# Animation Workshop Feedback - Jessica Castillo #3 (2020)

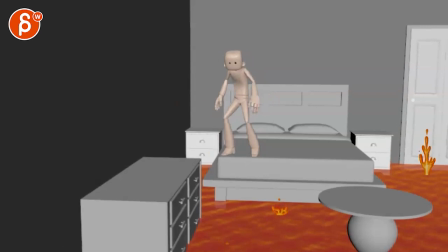3s
Alrighty, let's play this in full. Ooh, we got bubbles.
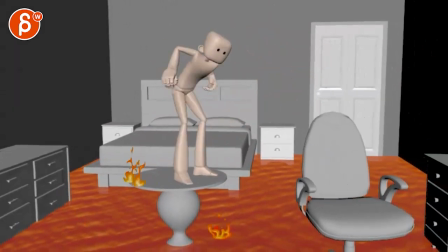12s
Cool. Nice.
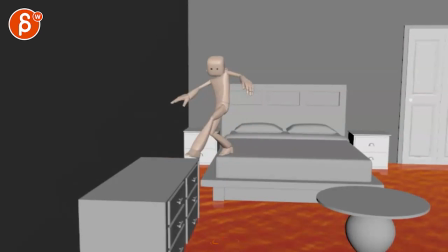17s
It's very cool. Now, before I say anything, there was someone that posted a comment on the channel, and I'm going to read that to you just in case you didn't see this. The very valid points. I never thought about that. To me, it was just about the mechanics and not really thinking about what he or she was saying.
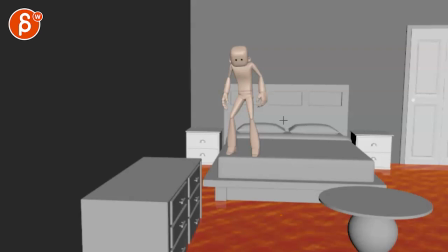36s
I don't remember who commented this. So the question is, why would this character leave in the first place? Because this is really big and seems very, very safe. But the argument here is that this could probably already be on fire.
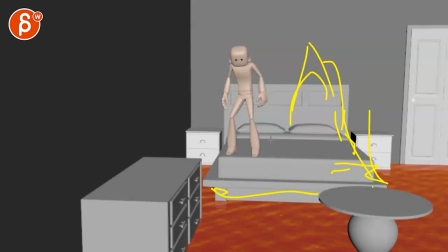51s
All of that, maybe wood and the sheets, that could already have the fire on, and maybe you could have like a quick glance. This arm could be, I know this is very destructive note as it changes everything. I'm just want to pass it along because there's some good notes in there. You know, there could be something where it is slightly more like, ooh, gotta be careful, there's fire here.
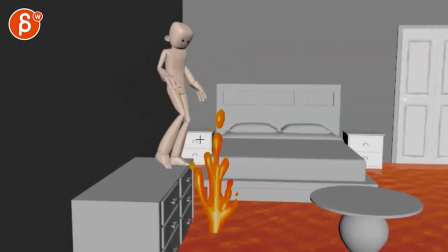70s
So then that would be the jump over there. So that could have a very nice effect in terms of storytelling. That's the note here. Maybe the bed is even sinking to the lava slowly, right? So it could almost be a tilt or something like this, how it's slowly going down.
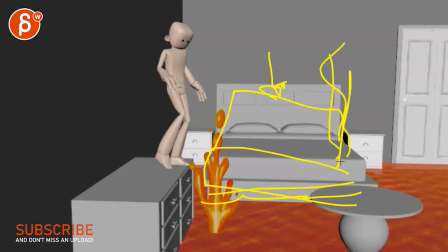88s
And there's fire here, which adds more urgency. The dresser is made of wood, so he wouldn't be able to hang out there for too long either, which is why it continued through the dangerous jumps.
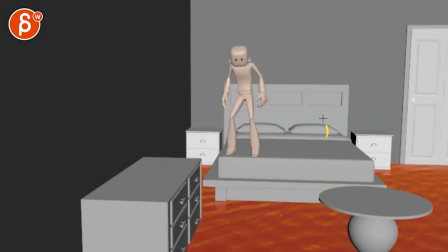100s
Right, so basically following the logic of, well, everything's on fire, right? So, but then you have to start going, all right, well, then, is this on fire? Is this on fire?
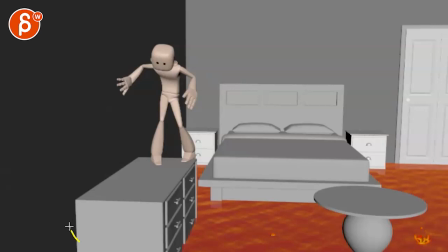109s
It could be this, and fire could be creeping up here.
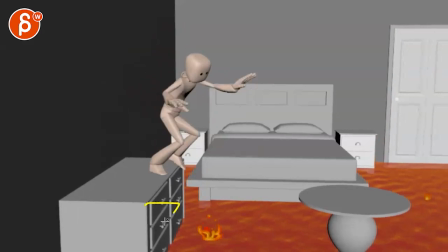115s
And again, quick look maybe over there. And it could be like a drawer that's out on fire or slowly going out. And maybe the lava is raising. I don't know. And then this happens. What does it say here?
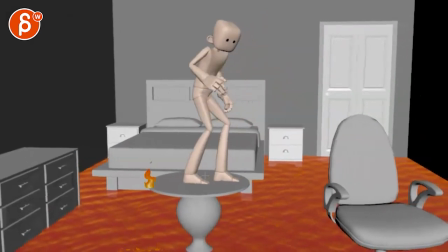129s
Maybe the door or some kind of exit is just beyond the swivelly chair. And that's why he goes over here.
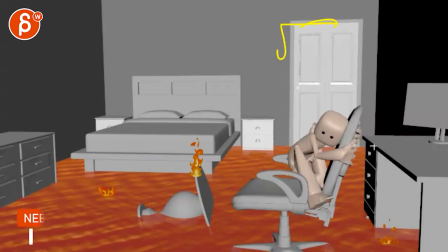136s
So maybe tricky with this, how you would do that, but maybe this would be the, well, but why would you have, I mean, I guess you could do something where the desk could be here and that's the wall and here's a window
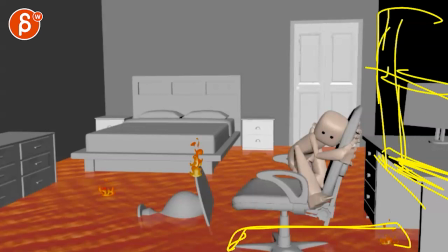155s
and you know, somewhat half open, and it could be doing the swivelly thing.
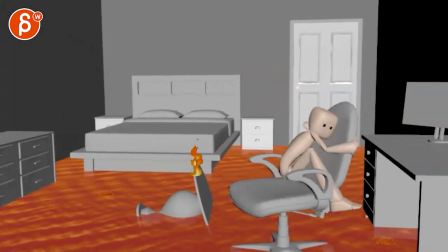160s
It could be this, and on something like that could almost be like an arm reach out.
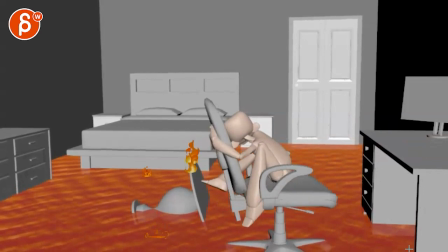167s
Ooh, we need to get to the window. But turns again and then does the same thing, trying to get to the window, as you know, by now everything will be on fire. Anyway, that was a comment on the channel.
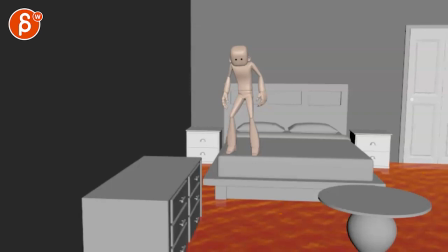184s
I thought those are interesting notes, since you are mentioning here in your email. General feedback here would be great. You know that things are still clunky, so that's why passing this along.
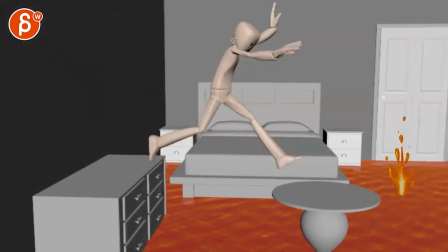197s
Let's pretend none of this happens. I mean, this could also just be cosmetic.
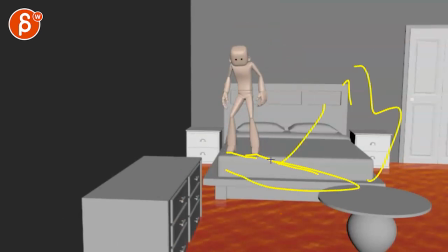201s
And, you know, it could just be tilted and it'd be maybe a slight change in that leg pose. And the rest is just fire, but it doesn't really... The only thing would be maybe some head turns. But speaking of head, I'd be careful on something like this.
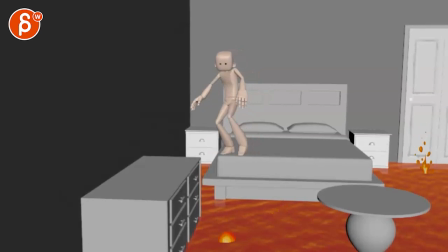216s
It feels like that head has a, world head align, IK head, whatever the control is on that rig. But there's a lot of change here in terms of the rotation in the chest, and then going back while that head doesn't quite move. It feels very fixated here.
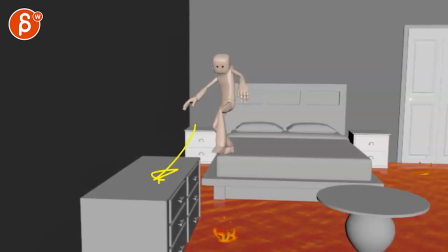233s
I know that's the point of interest there for the character to look at, but it feels very much like a stable gimbal where the head doesn't move. You might be able to go in there with an earlier foot roll,
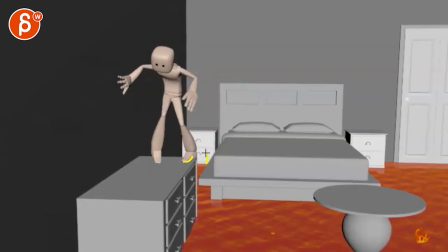246s
and as you get to this, like a slight earlier swivel around this.
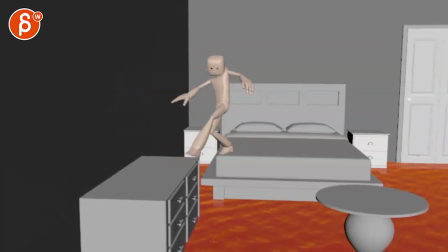252s
These are picky notes here. And maybe you want to, there might be a bit of a faster push, and maybe a bit up. And then by now that leg would trail a bit more.
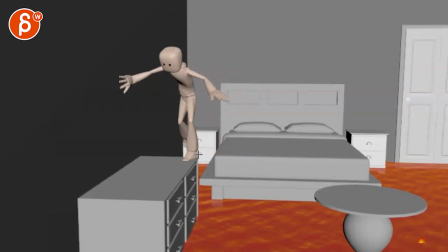268s
So you really want to feel the push, that this is pushing really hard until the character is like that, where it's off balance enough to be on this side. So maybe a bit more of that. And as you push this fast, this arm would drag just probably a bit more. Because of that sudden surge.
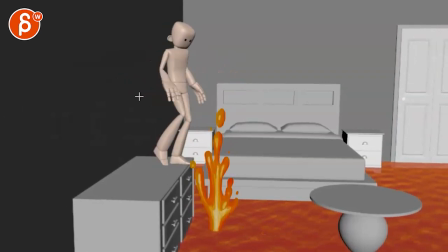292s
This feels a bit clunky, like you mentioned here.
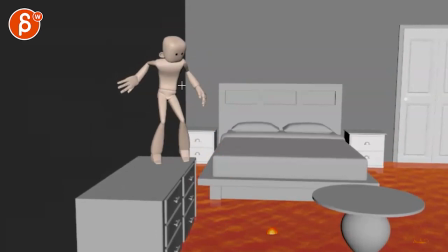296s
That turn, how it starts a rotation this way, but then kind of stops and it also
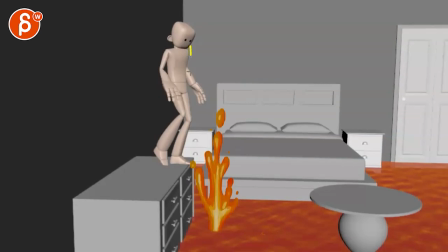303s
line wise, see this? It's almost if you do this here. See how that chest doesn't go past, well, should probably delete this, past that line here that I'm trying to draw.
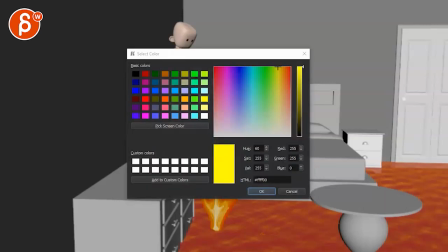316s
Let's see here. So it could be something, not changing color, but taking out onion skinning here.
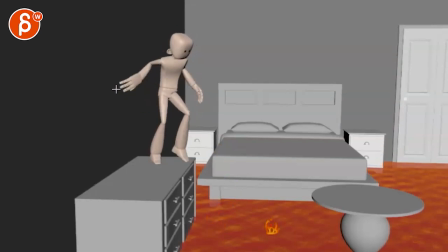325s
As you turn and have a push off here, but it's still a bit of a forward lean, that by this, I would probably do less hip forward, chest back.
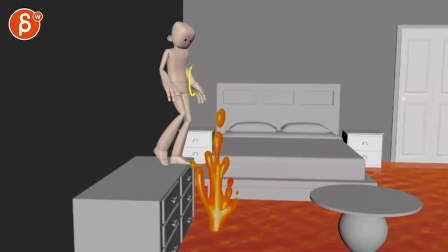336s
Maybe half that, so that character is still somewhat hunched forward. It also adds to the line going, I need to go this way, and also kind of the urgency and just the feel I need to move forward. And then delay that a bit. Because I know you're doing this, going back, looking because of that, right?
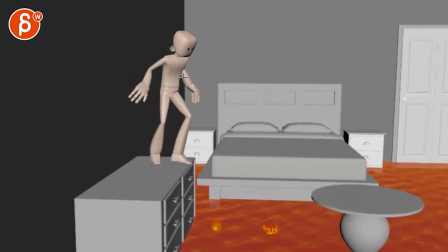356s
But it's also looking here. So I would just make sure that this works a bit stronger in terms of that change of momentum. Once you're there with the proper weight and everything, then this goes up and then whoa, and then you can have that reaction.
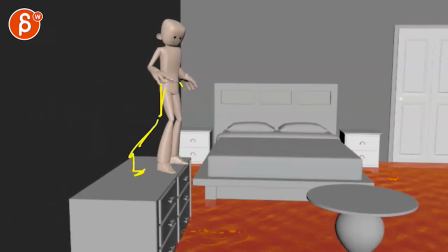374s
But then I would probably also be in a pose where it might be something where it's a bit more out like that, where it's almost a bit too relaxed. I think at this point, character might be more ready
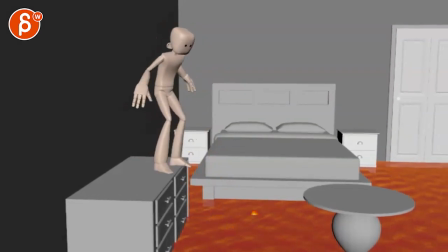388s
overall, just in more triangle pose on your legs there. And then you can always bring the legs together for the jump.
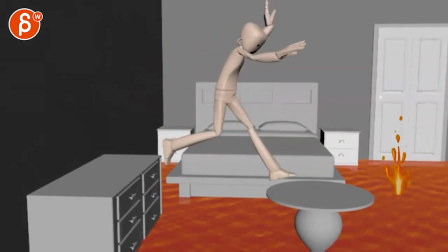396s
I do like this though. I do like the wobbliness and whoa, getting ready. Same thing here.
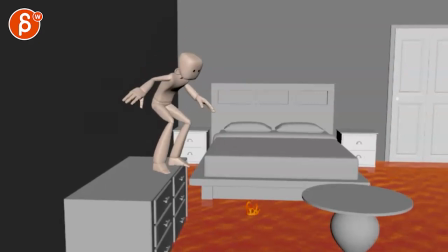403s
Just watch out for your head. Head has a lot of one axis rotations and a lot of staying within the same axis during big moves. Because even on something like this here, you have to think about what side is favored.
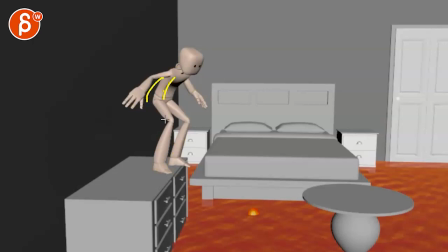418s
This side or this side? It's just slight lean maybe to the side, left handed, right handed. I mean, this is more stable because this is off the edge here. So all of that will also change the side to side rotation, which then in turn changes the balance here and the head rotation side to side.
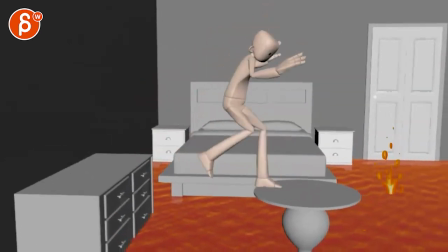436s
That's cool. This definitely feels delicate.
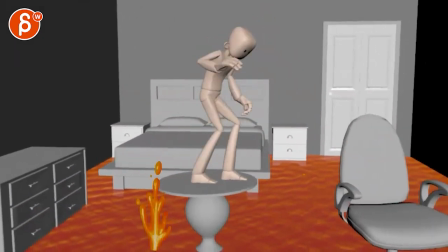441s
Whoa, that's cool. I like it.
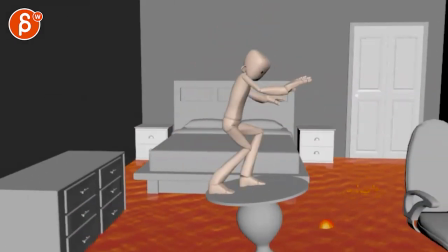445s
Don't think for that, we'll just be proceeding with arcs and spacing and timing, all that.
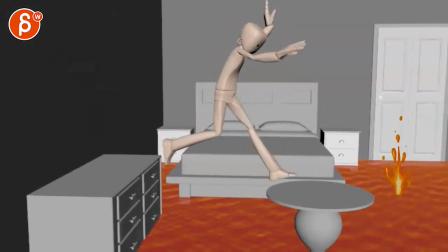453s
You know, you get some points where the hand stays and pops back and suddenly goes down.
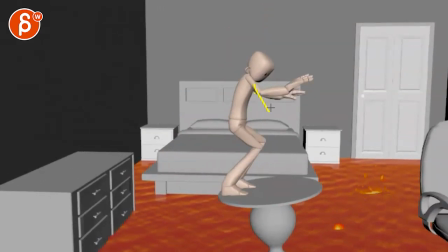457s
So that's for later cleanup or in the land like this, bringing one arm lower just for negative space.
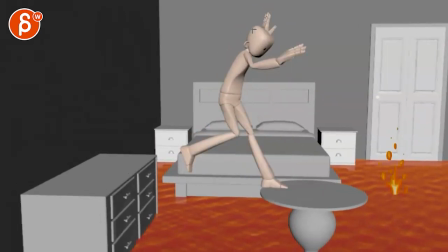462s
I probably rotate this further back so we don't have this growing out.
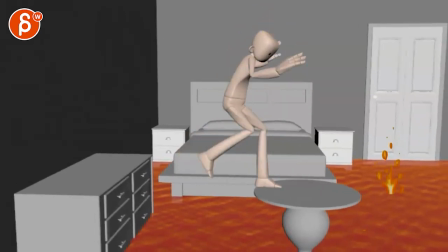467s
This might even be,
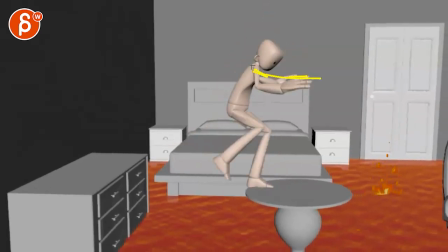470s
see how much you can twist it, but imagine that would be a bit further out so that this shoulder here, and then you can still see part of that arm
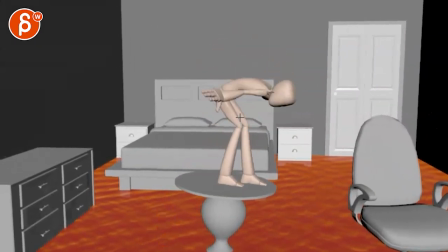480s
just for silhouette, so you have more stuff like that and less stuff like this where it just wears out the arm. This momentum wise, watch out, there's a big move back here,
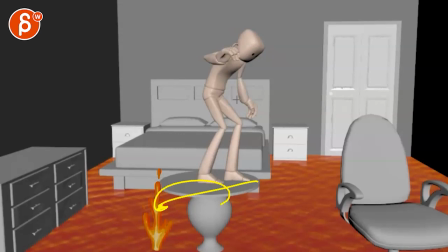493s
especially with this rotating over and the momentum going back, and then here it suddenly stops.
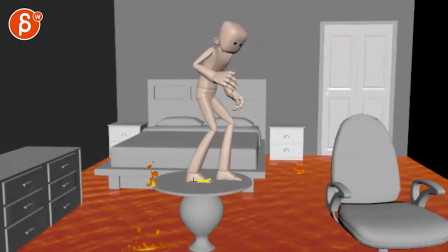499s
So this would definitely continue.